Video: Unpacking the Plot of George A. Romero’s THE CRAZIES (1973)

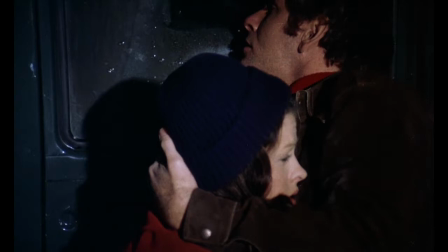Even when isolated, these civilian scenes end up running for 40 minutes, so they tell a substantial story of their own, with or without the rest of the film.
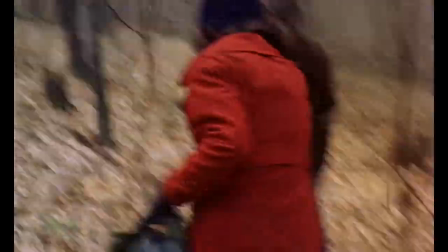The story that they do tell, though, is kind of the Night of the Living Dead, Romero's earlier film.
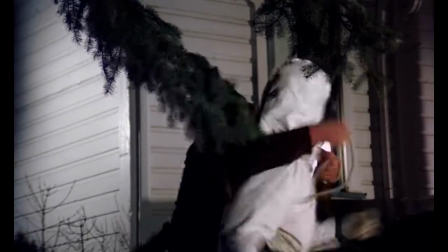They're on the run from a virus that'll turn them into brainless people, and they're also on the run from a force that's trying to hunt them down and is growing in numbers.
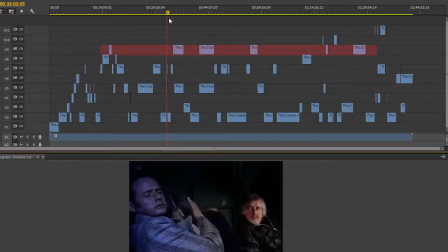Only looking at Dr. Watts' scenes in the film is a little different. Not only does it give us a lot of information, but also tonally, it's more of a black comedy. I'm a key man on the Crazies team.
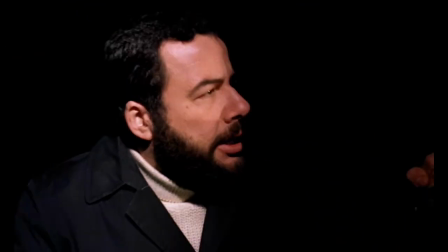A key man! I'm one of the developers of the goddamn thing!
We can basically divvy up all of Dr. Watts' scenes into 2 groups.
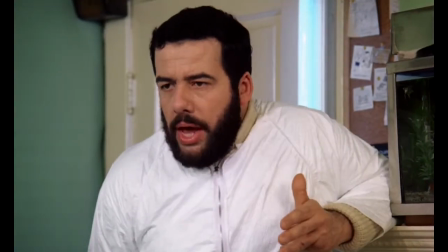So first in the Army Headquarters, in which he delivers a lot of exposition and is pretty angry, and
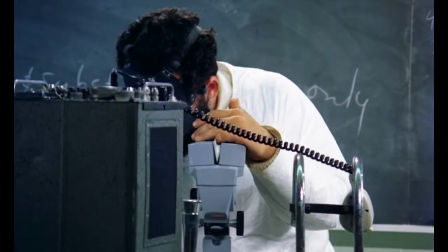secondly in his private lab, in which he reacts to the Army headquarters and is also pretty angry.
I'm one of the only chances we have.
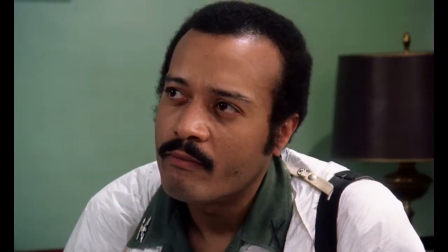I can't get back to a lab because you're not equipped to run a medical check, which we wouldn't need in the first place if I hadn't been backed off here.
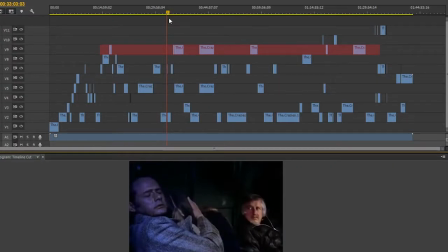Now look at the timeline, and you can see that after the halfway point, Dr. Watts is pretty much sidelined from the whole film. The only scenes he's in involve the introduction of the lab, a gag about the lab, and then finally his death.
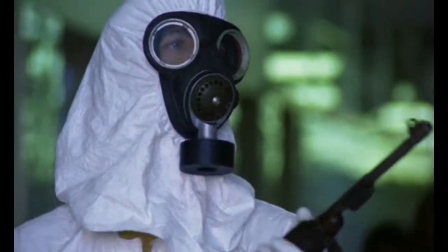Scientist, I'm with the team. I got a cure for Trixie here. Will you listen to me?
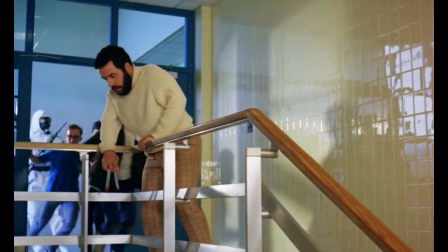In his final scene, Dr. Watts is killed after finding a cure for Trixie. The Army mistake him for a crazy and he's pushed down the stairs.
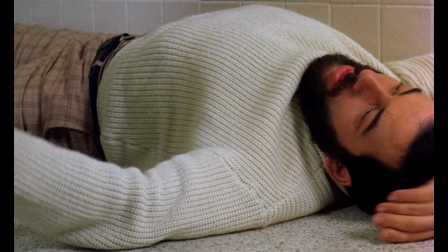And interestingly, it seems almost to echo the fact that the structure of the film kept pushing him away and forgetting about him.
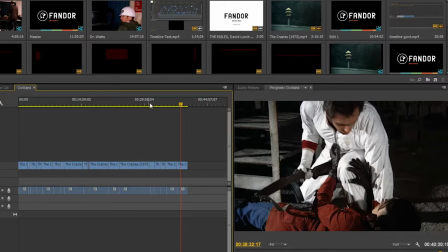Romero does the same thing for the civilian's perspective. You'd think that the film would end on its main characters, perhaps even this shot, after Dave and Judy face off against the Army.
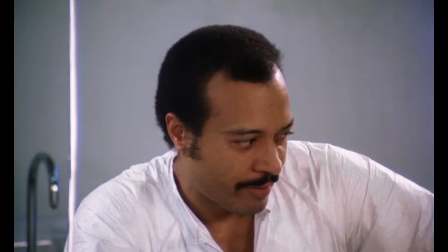Romero actually ends it here, in a scene that actively comments on ignoring different points of view.
Human.
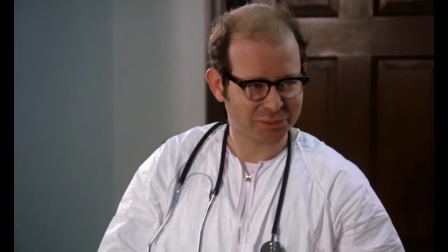Sooner or later. I see no way out.
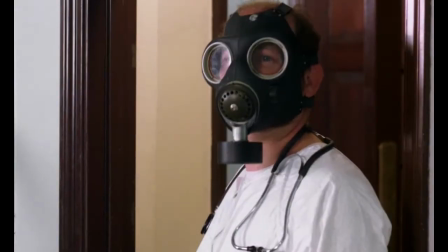Show me the way. I see there's never been a...
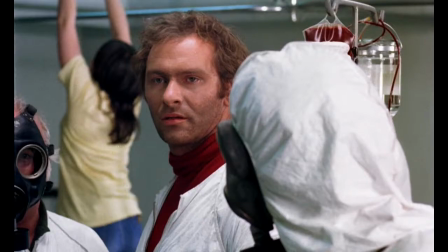This final glance between Colonel Peckham and David is actually the only time their stories intersect in the whole film, and it's placed at the end, almost as an afterthought.
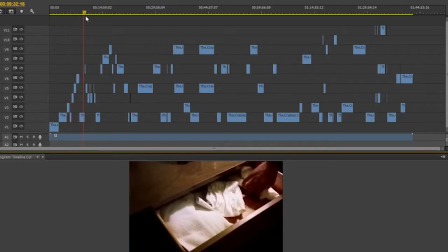This glance also seems to be Romero suggesting that each of these individual perspectives and stories never overlap because they're self-contained worlds,
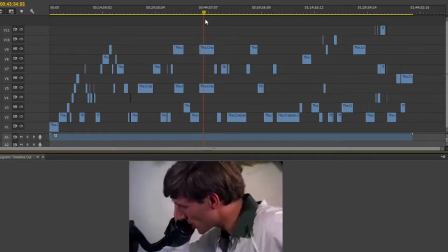that us as a viewer are the only ones who get to see the full picture.
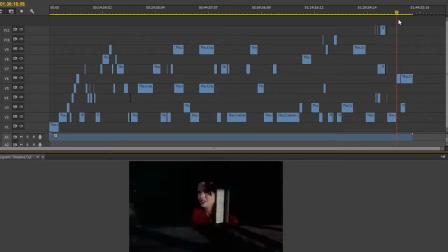The Crazies is actually a very cleverly structured and edited film, but the only way we can truly appreciate that is by popping the hood and seeing how it works underneath.